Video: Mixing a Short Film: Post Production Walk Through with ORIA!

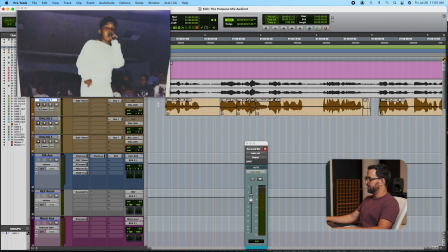Right here I have my dialogue tracks and since this was mostly sit-down interviews
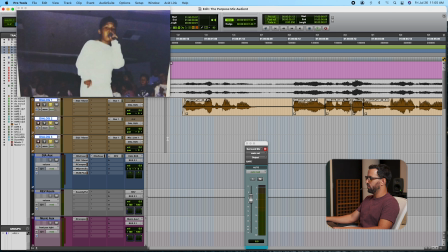I just have the laugh track which is the one that I chose to go with. So if I solo that My name is Robert Garcia.
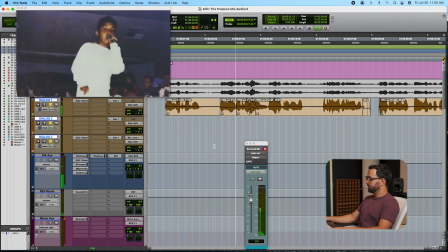I knew I always wanted to be an artist.
I knew I wanted to make You can see in the surround track that this is taking mostly the center channel which is my center speaker i want my dialogue to be clean on that center speaker but i'm also sending a little bit of this to this aux so the dialogue is going to
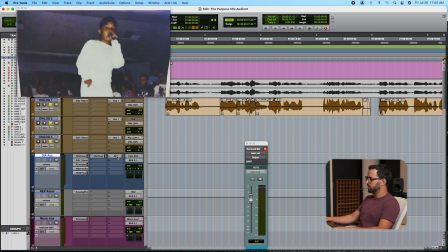the aux and then the aux is going to the reverb
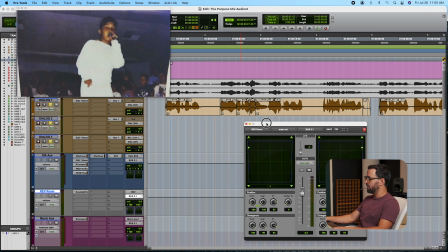so this reverb right here it's basically the dialogue in a room i'm mimicking a room right
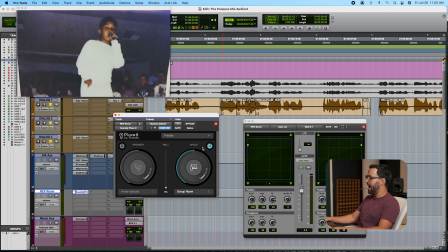here you can see it and i have that room in the front and the back speakers so my center speaker is my dry dialogue and then my front and my rear is the dialogue in that room what we call wet
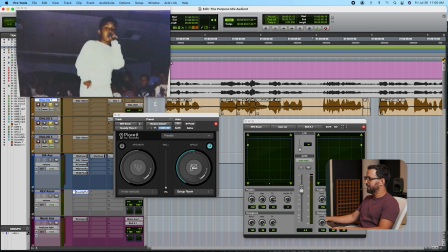or processed that way it doesn't sound as dry it sounds like is the voice in the room my name is robert garcia i knew i always wanted to be an artist i know i wanted to make music if
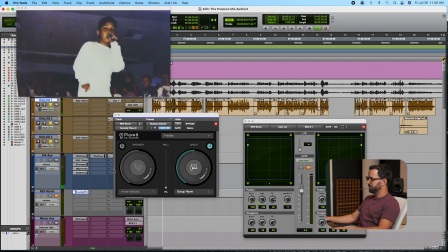i mute this reverb my name is robert garcia i knew i always wanted to be an artist i know i wanted to make music it doesn't have the same depth that it has with the reverb if you're listening to these on a big theater you know normally when we work in in documentaries and films a lot of times they'll end up not only on streaming but also on theaters if you're listening to these on a proper theater you'll you'll be able to listen to all those details so it's important to trust your room my room when i go to festivals and i listen to those
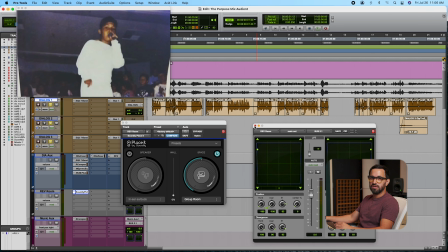mixes they translate pretty well that's because I'm using sound ID so I know that I can trust my room which to me is really important so I'm gonna add a little bit of the music and uh the rest of the sounds I was just always seeking for that love and acceptance and that
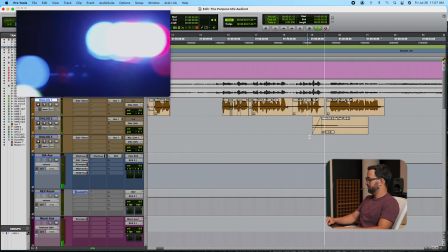led me down the wrong path I was facing 25 to life now I want to tell the world my story and what God has done in my life
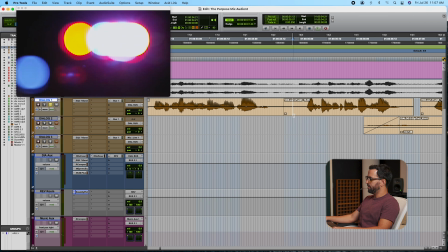and this phrase right here to make it a little bit more uh dramatic because he's saying a line that's that's a pretty big statement so
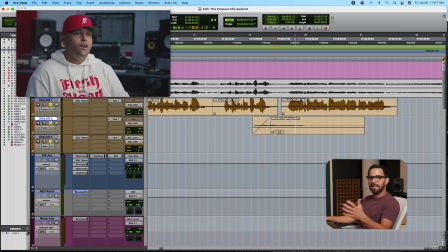i basically copied that audio and only for the last part of the dialogue i placed a delay so
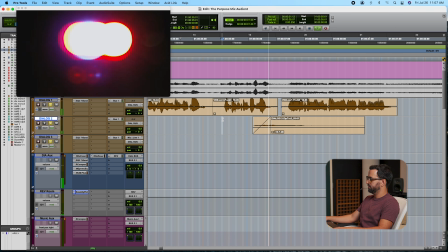that it's transitioning better into the next phrase i was facing 25 to life now i want to tell the world my story and what god has done in my life but it's very subtle i don't want to take people away from the mix it's just a small detail that's helping transition that line and
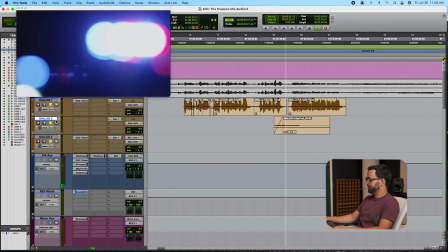emphasize it better into the next one i was facing 25 to life now i want to tell the world my story and what god has done in my life
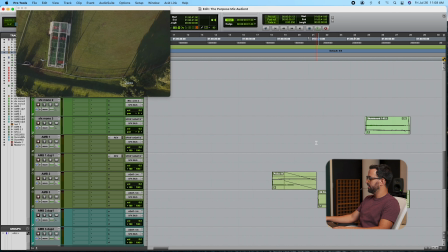and then right here we go to a drone shot and we start listening to the ambience
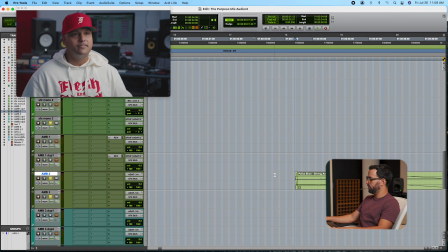so i'm playing with a little bit of ambience i'm soloing right here the police siren a
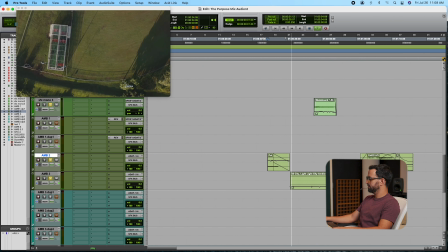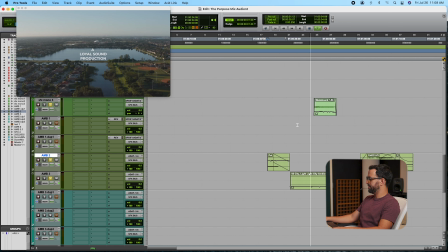little bit of ambience
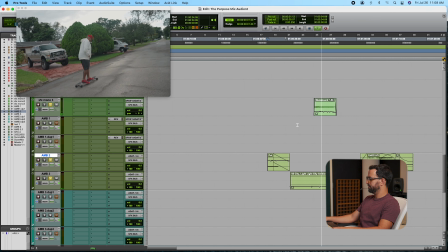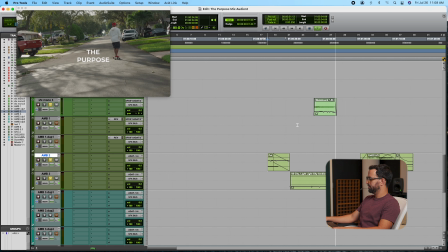skateboard
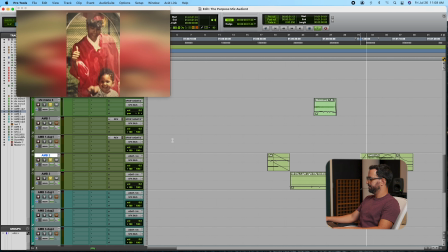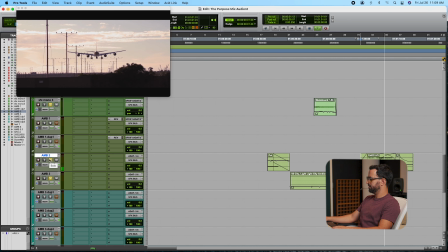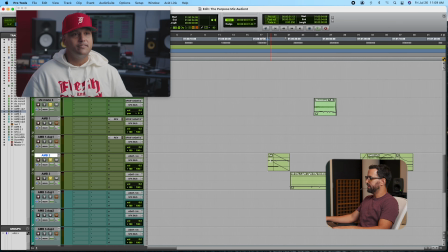trying to help support visually what i'm looking at as this police siren progresses into the next shot and transitions you can hear that very subtly it pitches down so it's dying down in a natural way and
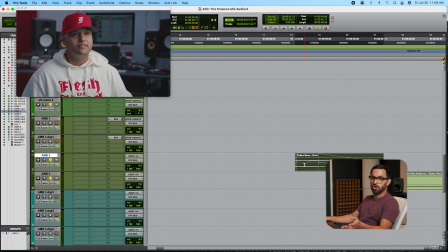i did that by processing this with a stock plugin uh which is verify
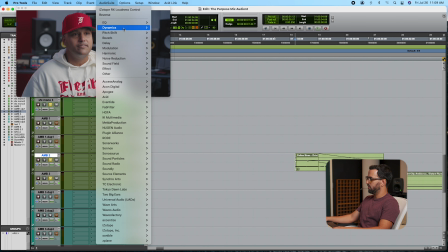right here on audio suite if you go on pitch shift verify you
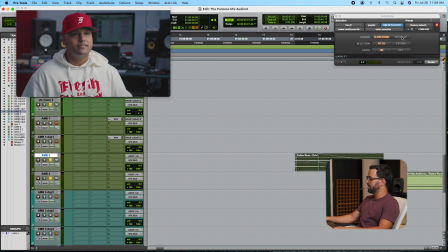can slow things down or speed them up this is a plugin that comes with pro tools and i just think it's very user friendly and it just
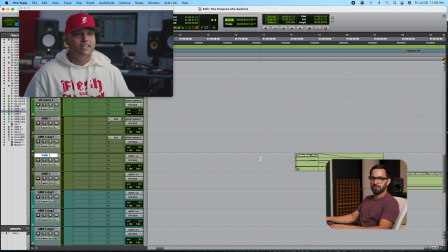does the job really well so let's listen to this a little bit everything together and acceptance and that led me down the wrong path i was facing 25 to life now i want to tell the world my story and what god has done in my life they
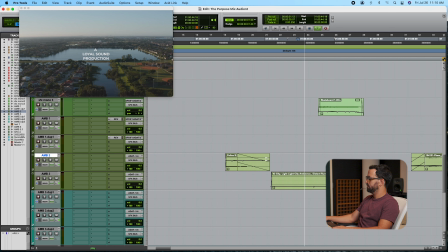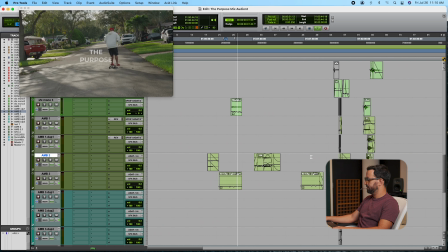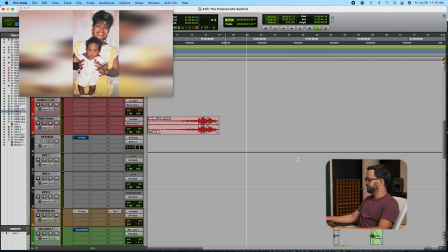say the first two years of your life a child soaks everything up as a sponge as
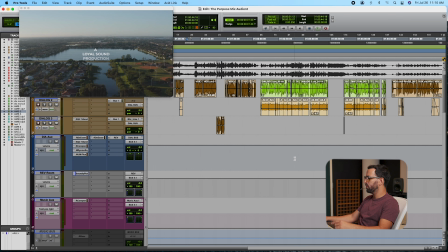you can see in this section we have dialogue we have music and we have some ambience my approach to mixing is basically because my dialogue is the most important thing always the first thing i mix is
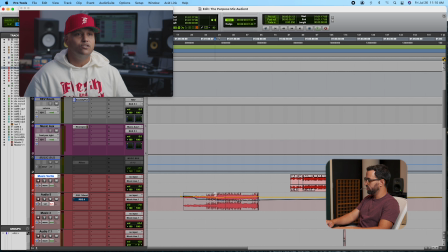my dialogue and my music tracks. And if I go right here on my music, you see that I have very subtle volume changes.
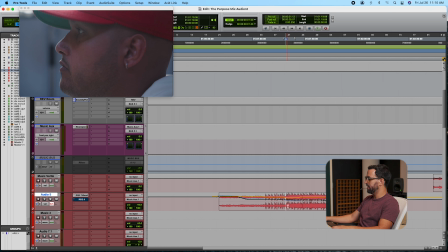So I might be cutting the music a little bit in volume, bringing it down to make some space for the dialogue. To me, I mix music and dialogue first, and then I start adding the sound effects one by one. If I'm sound designing the project, by the time I'm done with my dialogue and my music mixing then it's just a matter of bringing the sound design and start tweaking as I go so that for example the ambience I'll start messing with the volume with clip gain and I'm already processing I'm basically tweaking the volume of my clip itself so by the time I'm done with that it's going to be 90% there.
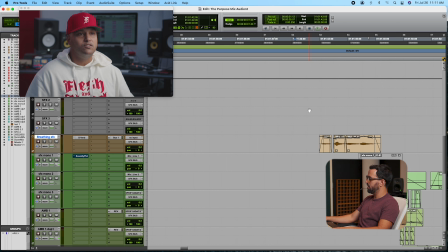So right here we're looking at a recreation of a scene that we don't really have B-roll. So we see a little bit of the car. We see it being autofocus.
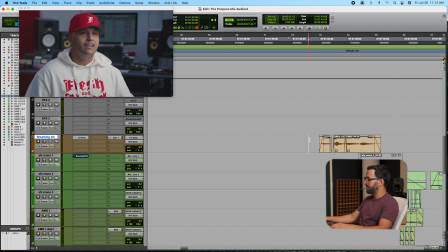So it's slow motion. It's just recreating a scene that was dramatic. Let's see some of the sound effects that I put. Right there, we have a little bit of breathing. It's just helping to create some tension.
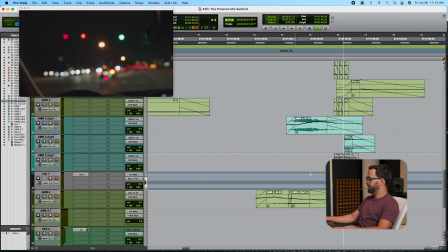A little bit of delay.
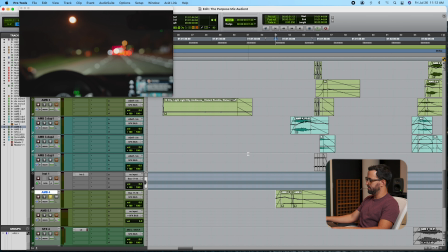You can hear some cars, but it's almost like psychedelic.
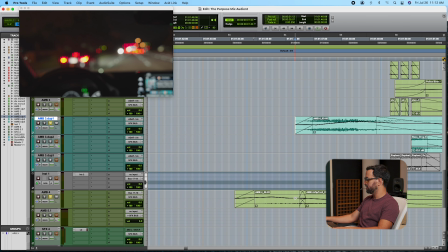I'm messing with the pitch to make it sound like that.
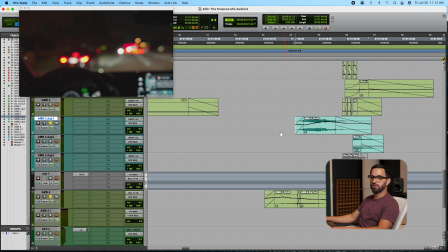Low end transition into the next scene.
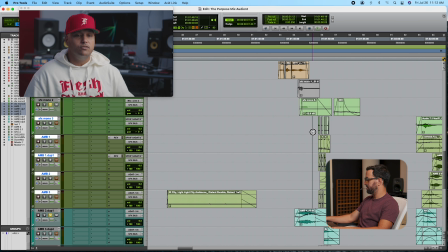Right here, we have some gunshots. We have like five tracks of gunshots.
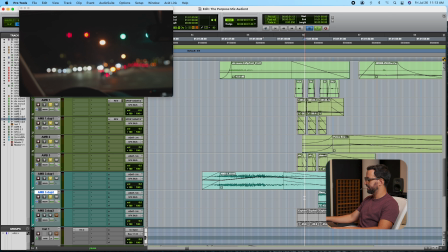And then some low end right here to emphasize that last gunshot.
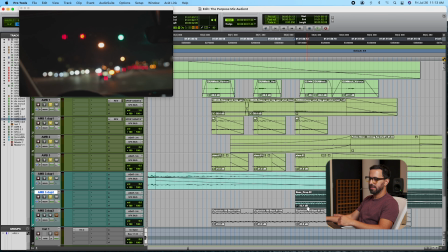so this low end right here i'm sending it to the lfe when you're hearing that on a theater
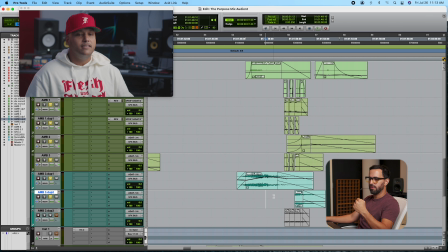it's gonna sound uh you're gonna feel that hit so
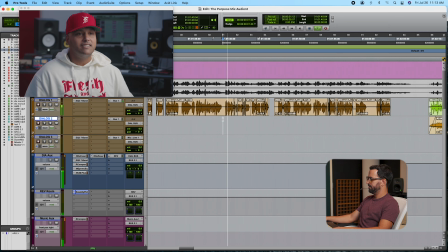let's listen to this whole thing by that time you kind of just sucked into it and you're scared
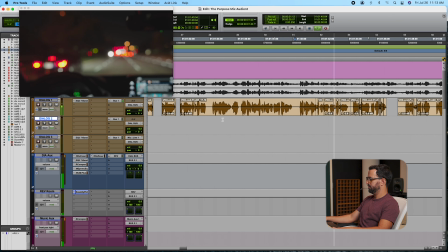to leave they ended up setting me up in a car chase i
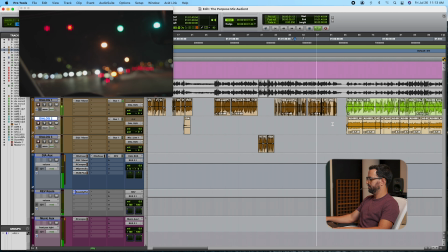ended up shooting at the car the driver got hit like three times the car crashed and then like 22 hours later the
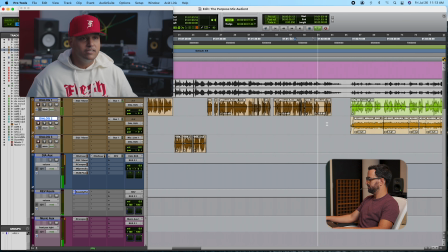gang task force was kicked down my door and i got arrested i was ready two credits away from graduating